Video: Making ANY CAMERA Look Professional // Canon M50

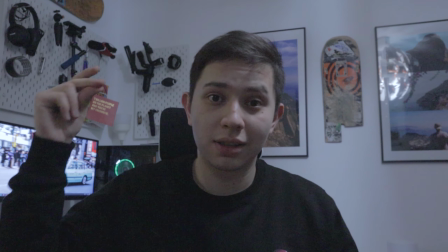[0:00]
Today I'm going to show you how I turned this into this. Looks nice, right? Welcome back to another Quick Tip Tuesdays. My name is Camillo and today I just wanted to show you that you don't need a very expensive camera to get decent looking images. Today we're using the Canon M50 which is an entry-level mirrorless camera. It's definitely not used by professionals. Usually I use the Sony a7 III for my videos, but I'm using a camera now that costs a fifth of the price Which hopefully will drill into you guys. You don't need a very expensive camera to get nice-looking shots So let's break down what I actually did to go from this shot
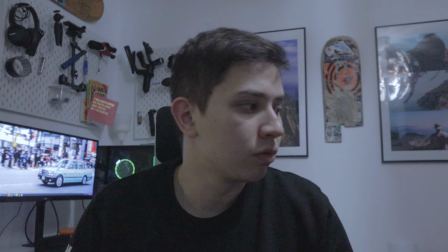[0:39]
Into this show so as we can see from the other shot We have quite strong shadows underneath our
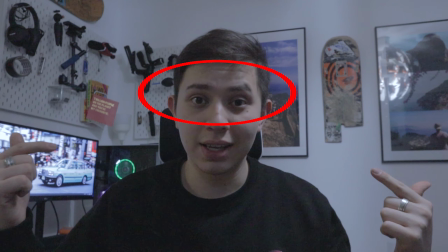[0:43]
eyes because we're using the overhead lighting in my room everything looks very flat very two-dimensional which is also due to the fact that everything is in focus the background's in focus i'm in focus everything's in focus so especially doing talking head videos it's very hard to focus on subject which is me because you're going to get distracted by whatever is in the background and that's not what you want we're using the kit lens which only stops down to f3.5 but you will see that when we have a lens with a f-stop of two we get nice blurry background a lot more bokeh more separation looks really nice as well as that the audio sounded like crap welcome back to the channel my name is camelo oh god that's horrible as well as that the white balance is just wrong it's very cool which doesn't look good at all okay so to show you how i got this setup let's uh try and revert back to how it was before and then we'll slowly put things in okay so this is roughly what we started
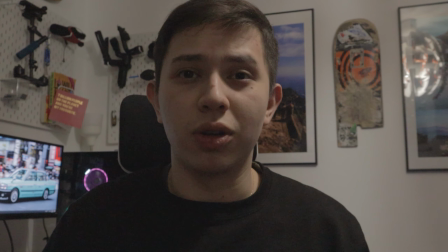[1:41]
with except for the audio i thought i'd leave the audio on because no one wants to hear shitty audio.
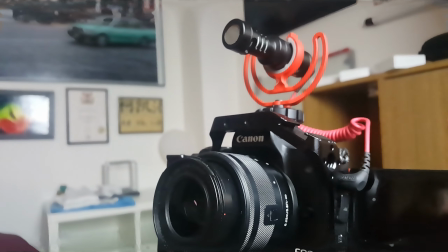[1:46]
So I connected the Rode video micro to the camera which just gave me nicer audio than I did before.
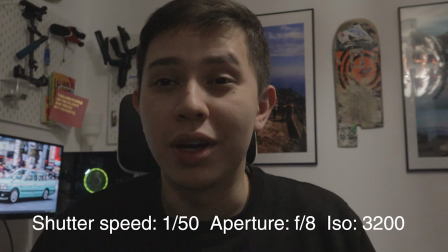[1:52]
Our f-stop is at f8 and our ISO is 3200 which shows because we have a lot of grain being produced in the image.
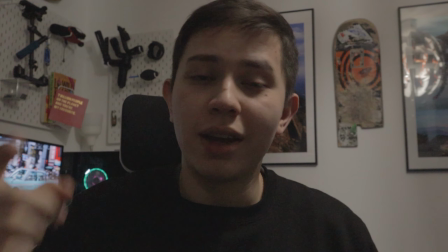[2:01]
Let's firstly stop down from f8 to f4 to get more light in
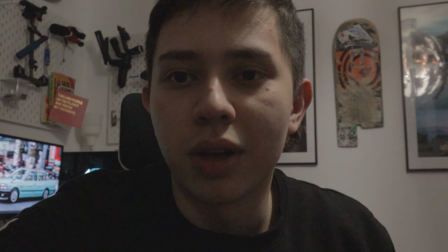[2:06]
and hopefully get some nice blurry background to separate me from the background.
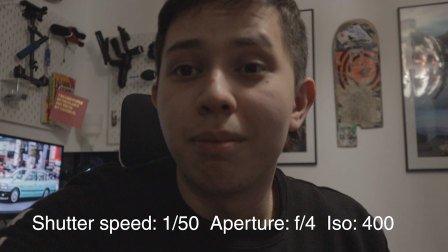[2:11]
So we go down to f4 things are a bit brighter So that means I can turn my
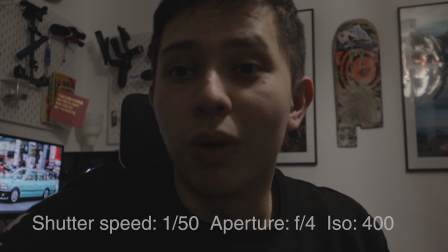[2:16]
ISO down and I'm bearing in mind I'm gonna add more lighting as you can see I'm still getting raccoon eyes,
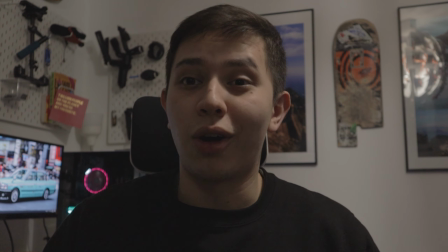[2:22]
you know The light is right above me. So we're gonna switch this off and turn my key light on Okay,
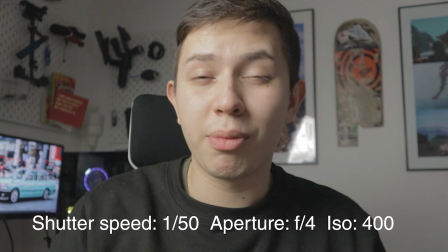[2:29]
so key light is on but it's still quite bright But I can adjust that with my ISO But before I do that I want to say that the light is very soft and you can tell it's soft by just waving
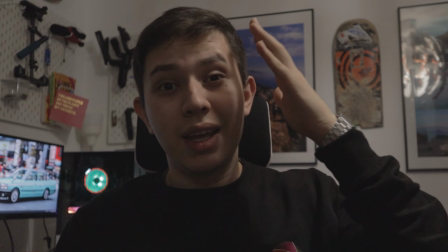[2:37]
your hand over it And if you compare this to this, you see that light is very harsh.
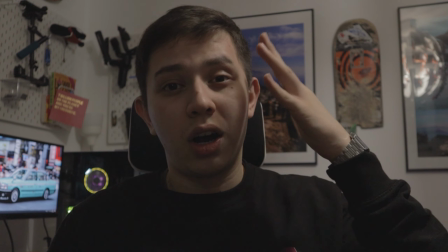[2:42]
So I get very harsh shadows. So harsh, soft, pretty good.
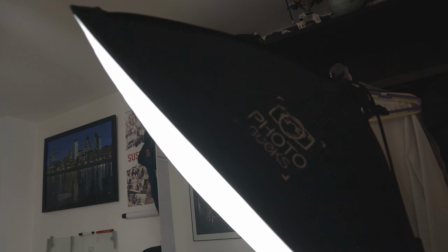[2:47]
So the actual position of the light is 45 degrees from me and slightly up.
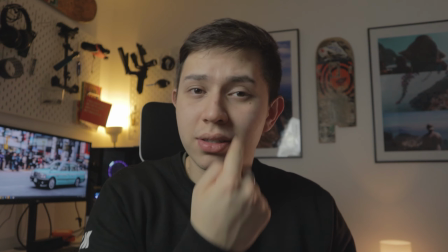[2:52]
And due to the position, you get a Rembrandt style of lighting, which means you get a triangle here.
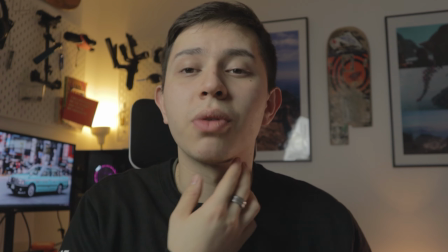[2:56]
And because I positioned it nice and high, it causes shadows right here, which is nice and flattering to my face.
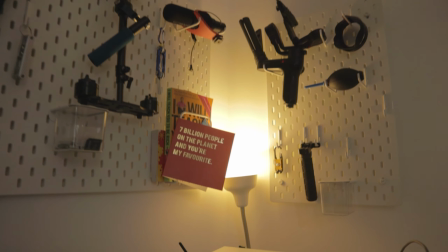[3:02]
Basically, it gets rid of my double chin. Next, we're going to turn on the practicals. So I have two practicals, I have a bedside lamp and I have a desk lamp.
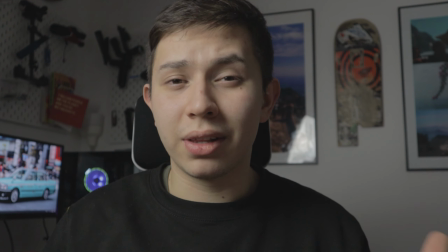[3:11]
Most people have this. It's not exactly something that is expensive to get. These are probably from Ikea.
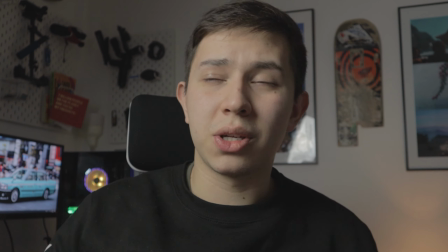[3:16]
Here's the first one. We're already getting a nice separation because we have the daylight and we have the tungsten light in the background.
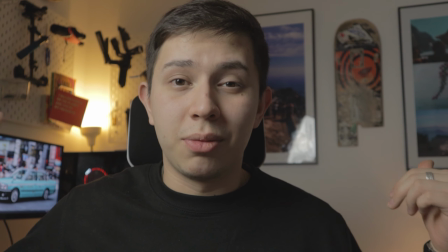[3:22]
So this is really nice. And then we have the other one, which lights up the rest of the room. And it's already looking really good.
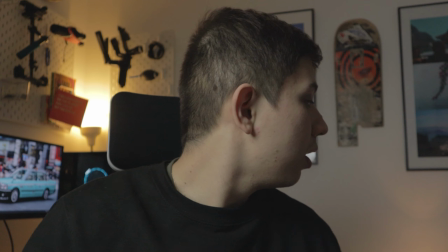[3:27]
So I'm pretty happy. Cool. So the only thing that's missing is this, my kicker light, this little light here.
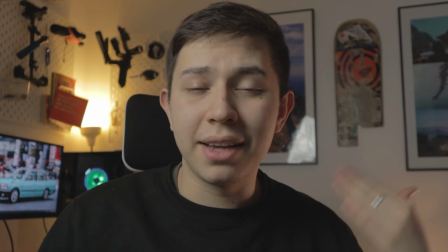[3:32]
It's just lighting up the side of my face and giving me like an edge light. It kind of separates me more, it gives me an outline.
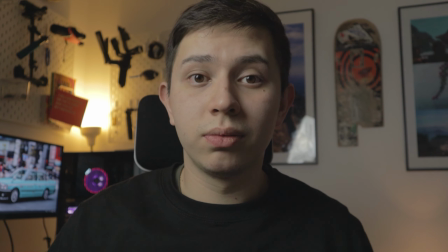[3:38]
So this is before, and this is after.
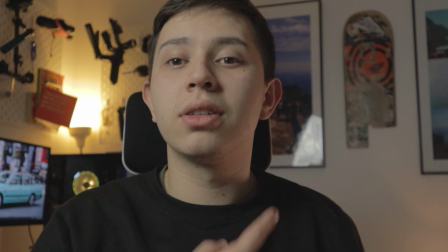[3:40]
Ideally, I'd have this a bit higher up because right now my shoulders are catching the light as you can see here, but you make do with what you have, so.
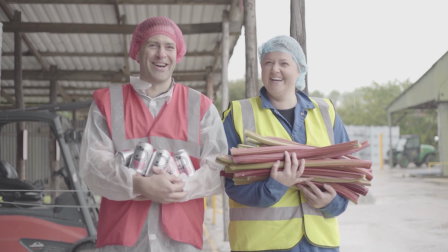[3:49]
And lastly, color grade. So this grade was done using one of my LUTs from my commercial pack, which I'll link in the description below.
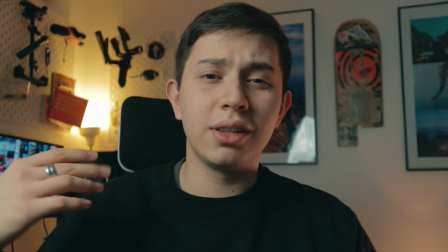[3:56]
And essentially, it adds a little bit of separation.
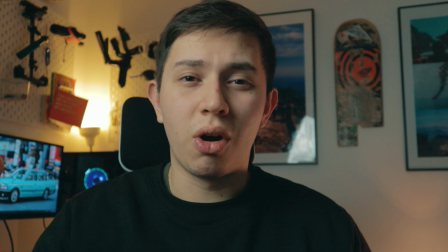[3:59]
It hues out the shadows, making them blue, and it makes the highlights a little bit warmer with the orange.
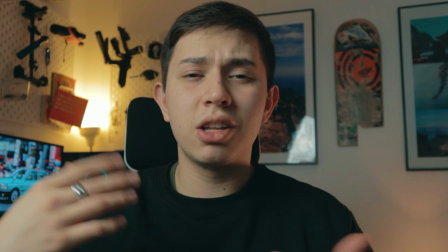[4:06]
So it just adds a little bit of separation.